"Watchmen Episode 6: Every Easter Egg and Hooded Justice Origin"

Basically, that means that an individual's responsibility is only to themselves and not to others. This should tell you a lot about Lady True's character.
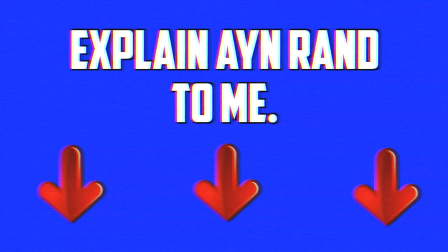(12:37)
Now, if you know more about Ayn Rand and you have some insights into this, please let me know down in the comments. But frankly, South Park warned me off Ayn Rand years ago.
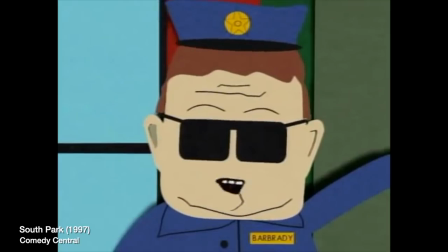(12:43) I read every last word of this garbage, and because of this piece of s**t, I'm never reading again!
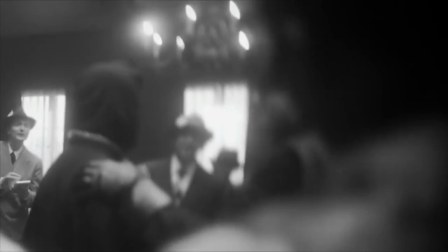(12:49)
Smoke and fire are the main visual themes of the episode. The titles transition with the puff of smoke.
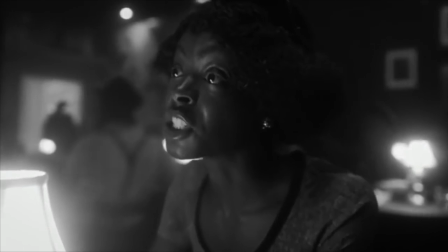(12:54)
Will's anger is a metaphorical fire that was first ignited at the race massacre.
Because you are an angry, angry man, William Reeves.
His vision is filled with smoke while he's being lynched. When his first mission starts, the song playing is I Don't Want to Set the World on Fire by the Ink Spots.
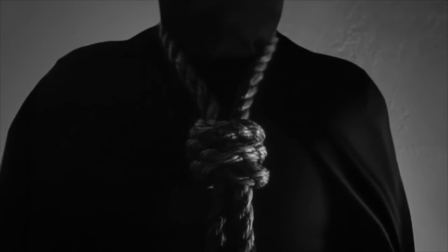(13:11) I don't want to set the world on fire.
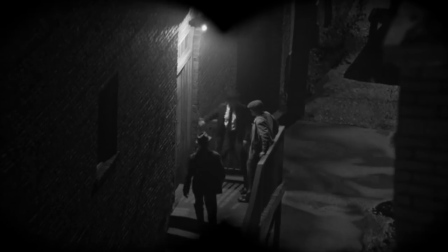(13:18)
Because at this point, Will doesn't want to burn the whole world down. He's only after a small, specific group of bad people.
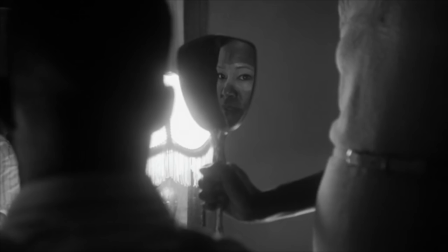(13:23)
There's also the idea of smoke and mirrors, like the Klan deceiving people and infiltrating the police. Mirrors appear frequently throughout the episode, as Will has to face what he's becoming.
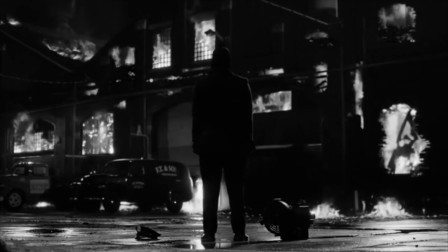(13:32)
And of course, all of these metaphors culminate in the climax of the episode, when Will sets fire to the Klan's warehouse. The song playing is Smoke Gets In Your Eyes by the Platters. Now, my interpretation of that is that Will has lost side of who he was. His vision is cloud of the smoke. Now my main criticism of this episode is that Will's wife leaves him,
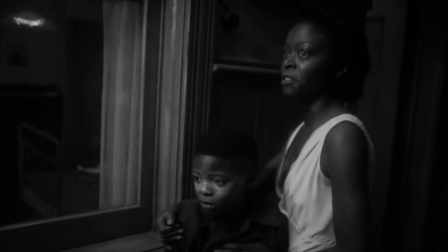(13:48)
but we don't see him do anything that monstrous.
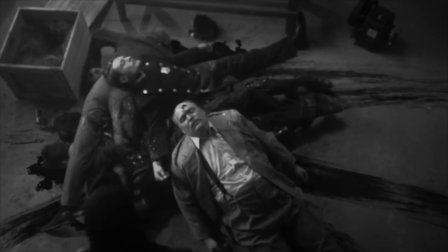(13:58) Executing a warehouse of Klan members who've been slaughtering black people with movie projectors isn't legal?
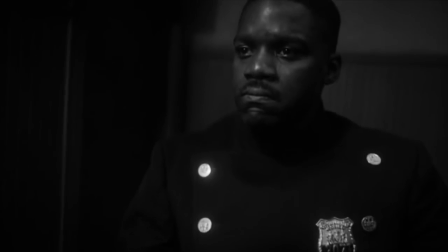(14:03)
You can argue that it's justified. Maybe we should have seen him be angry or violent at home, just some example of what June was talking about. I mentioned earlier that the real-life Minutemen were formed because the law wasn't enough to protect them.
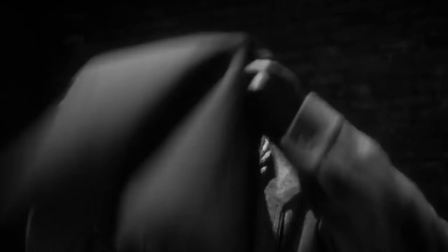(14:15)
And the same is true for Will Reeves. The police are controlled by white supremacists, so he has to step outside the law to bring justice.
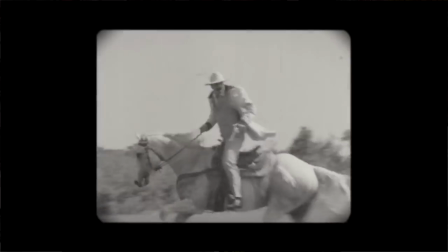(14:21)
This goes against the Bass Reeves film that inspired him as a child, where the hero declared,
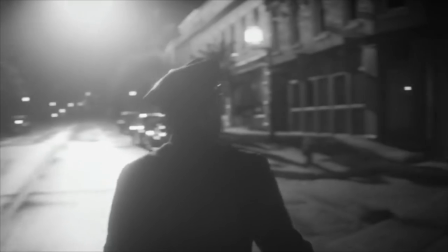(14:29)
After Will says, The racist replies,
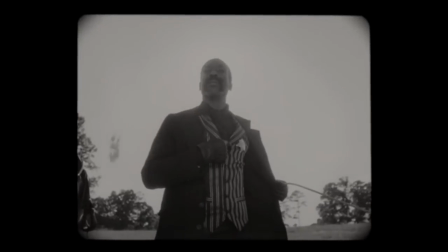(14:35)
illustrating that Will's belief in the law is fantasy, something you can only find in old Westerns. But the racist also says, So what is it?
Huh? The name of the law.
And this is the real question of the show. Who do we trust to police us? Who watches the Watchmen? Now here's my theory for the next few episodes.
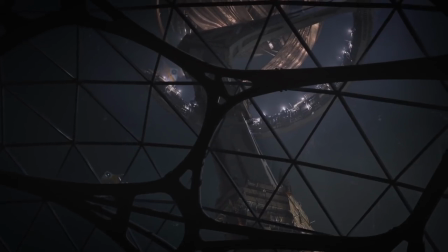(14:52)
The Millennium Clock is actually a giant hypnotism machine that's going to brainwash everyone in the United States, or at least share memories of horrible racial trauma with the white population.
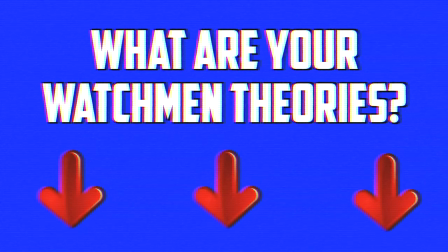(15:01)
So what do you think? What are your theories? Tell me down in the comments below, along with your analysis of the show. For Screen Crush, I'm Ryan Airy.